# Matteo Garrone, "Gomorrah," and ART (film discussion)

But instead of merely recreating an optical illusion, Garoni places us inside the scene. Instead of observing the subjects in an Escher print, Garoni forces us to ask ourselves, how do we know where we're going in life?
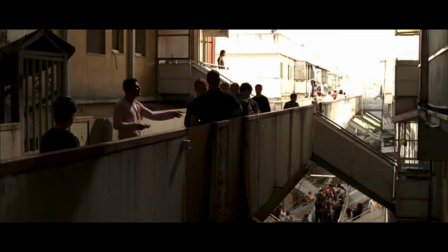(8:31)
Where is our moral compass?
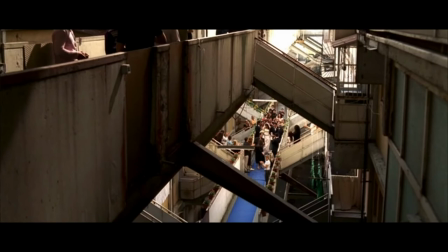(8:34)
In this scene, we see some gangsters doing some gangster shit, as Jules Winfield once put it, but then Groney shows us a wedding in progress.
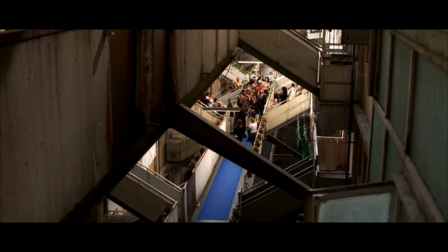(8:43)
He taps into Escher's vibe again here.
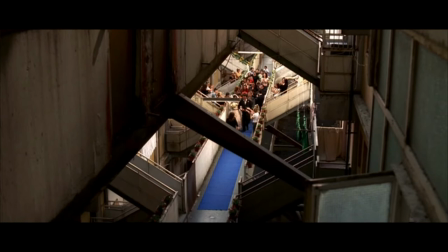(8:46)
We are all characters in an Escher print, going around in circles, never making real progress or headway despite our best efforts.
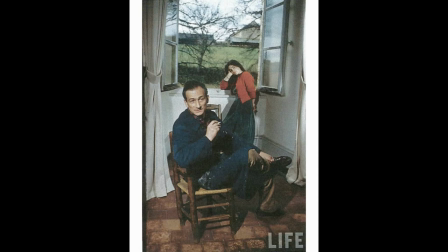(8:56)
Third on my list is Baltus. During his lifetime, Baltus was friends with Italian filmmaker Federico Fellini, briefly appeared in Thomas Harris' novel Hannibal as Hannibal Lecter's cousin, and Bono even sang at his funeral. As a painter, though, Baltus was known for his problematic depictions of young girls. Back in the mid-to-late 20th century, this did not raise many eyebrows, but museums and galleries have come under fire recently for putting Baltus on display, and with good reason.
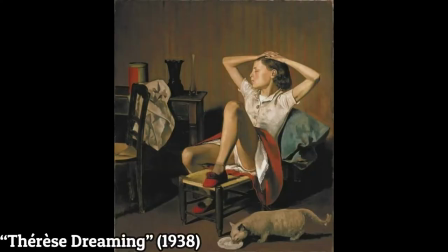(9:26)
Some of Baltus' most famous pieces,
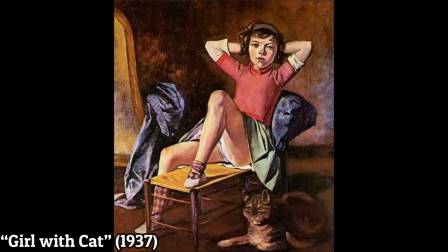(9:28)
like Therese Dreaming and Girl with Cat show underage girls lounging about in sexually suggestive poses,
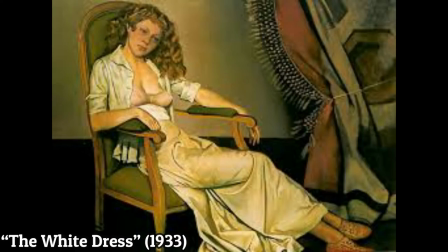(9:36)
looking in the mirror, getting dressed, seemingly unaware of their own sexuality and impending adulthood. More importantly, they are unwitting participants in their own exploitation and possibly even their own victimization.
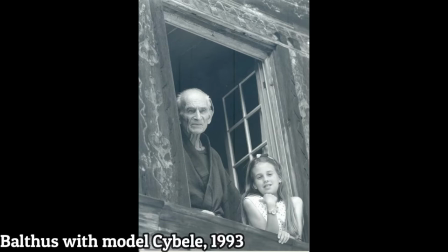(9:50)
I mean, look at this pic from 1993. It's fucking creepy. I can almost guarantee you that had Baldus lived a couple more years into this century, he would have ended up meeting Chris Hansen on TV.
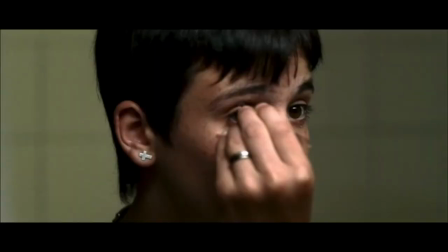(10:00) What are you doing here today?
Now in Gamora, Garoni shows us Toto as he plucks his eyebrows, contemplating himself in the mirror.
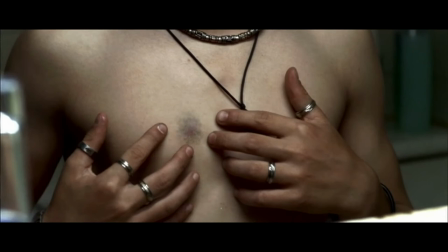(10:09)
Later, we see him studying the bruise he received after he was shot during the Gamora's violent initiation ritual.
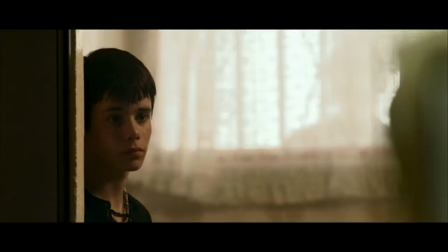(10:16)
Now Baltus's girls seemed unaware of their own impending adulthood, but Toto is just beginning to become aware.
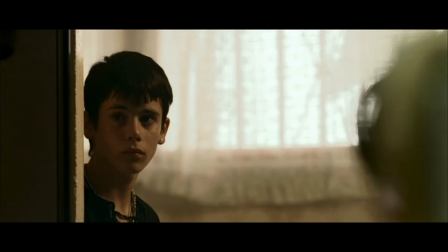(10:21)
And Garoni keeps pushing us along these lines and shows Toto starting to look at his surroundings in search of his adulthood instead of the mirror.
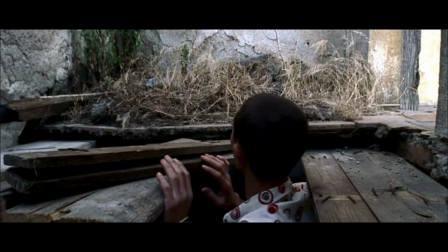(10:31)
Here we see Marco and Sweepy looking around corners, poking their heads up through floorboards, actively hunting down their adulthood. The tragedy, of course, is that all three boys are still naive, completely unaware that they are actively participating in their own victimization, exploitation, and ultimately their own deaths.
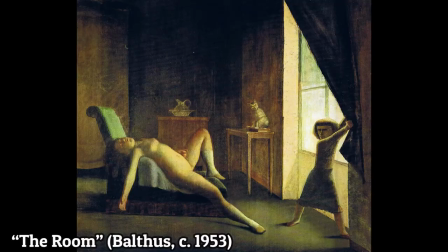(10:53)
Garoni gives us a slightly more traditional cinematic tip of the hat to Baltus's painting The Room,
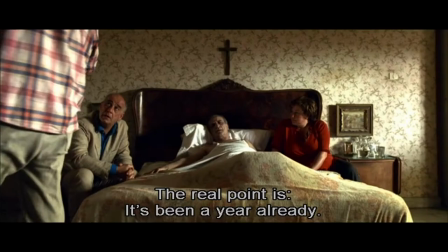(10:59)
which itself was a recreation of a centuries-old painting called The Nightmare by Henry Fusselli.
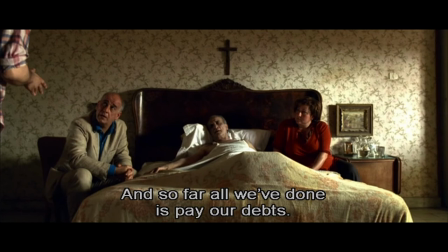(11:05)
In this scene, we see Franco arguing with a poor farm family who are dealing with the consequences of the toxic waste Franco has dumped on their land.
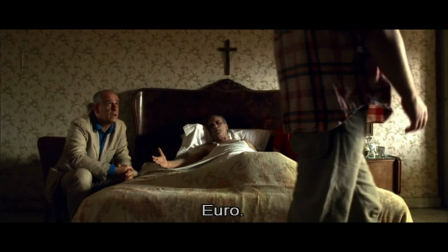(11:14)
Light is coming in from the same direction in the painting,
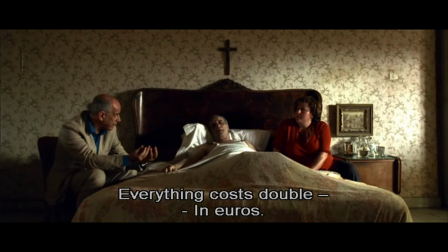(11:18)
the color scheme is similar, and the subject in bed is suffering from a devil close enough to reach out and touch.
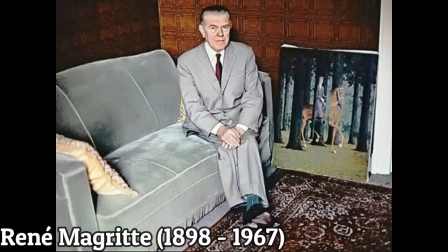(11:26)
One of Garoni's more obvious and specific artistic references is Belgian surrealist René Magritte. Magritte once said that paint is for the canvas, not the floor, and it kind of looks like he's a guy that would say something like that.
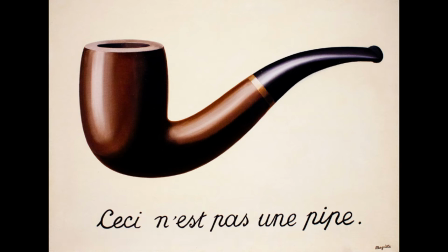(11:41)
One of his most famous pieces, of course, is The Treachery of Images. Translated, that line on the painting says, this is not a pipe. We get it, bro. It's a painting, not a pipe. Back then, it was very clever.
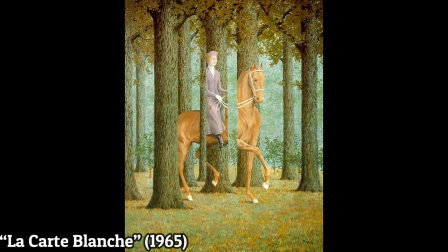(11:54)
Garoni uses Magritte's carte blanche to piggyback on the themes he's explored already with Marco and Sweet Pea.
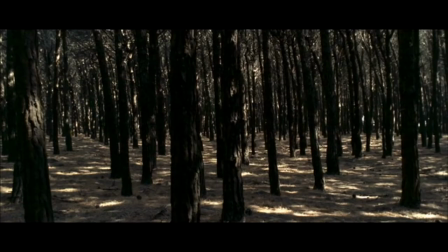(12:00)
In the painting, we're not sure where the horse and rider end and the force begins. In the scene, the two boys are searching for guns they've hidden after stealing them from the Kimura.
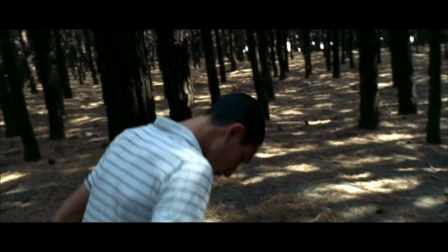(12:10)
Garoni is asking us, where does childhood end and where does adulthood begin? Are these two dipshits smart enough to figure it out?
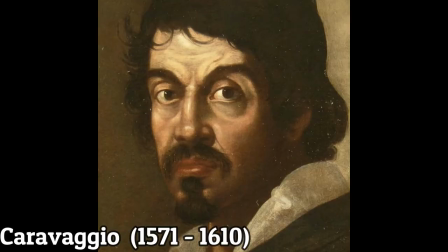(12:18)
I don't know. You better believe Garoni knows his art history, too. Here we have my man, Caravaggio.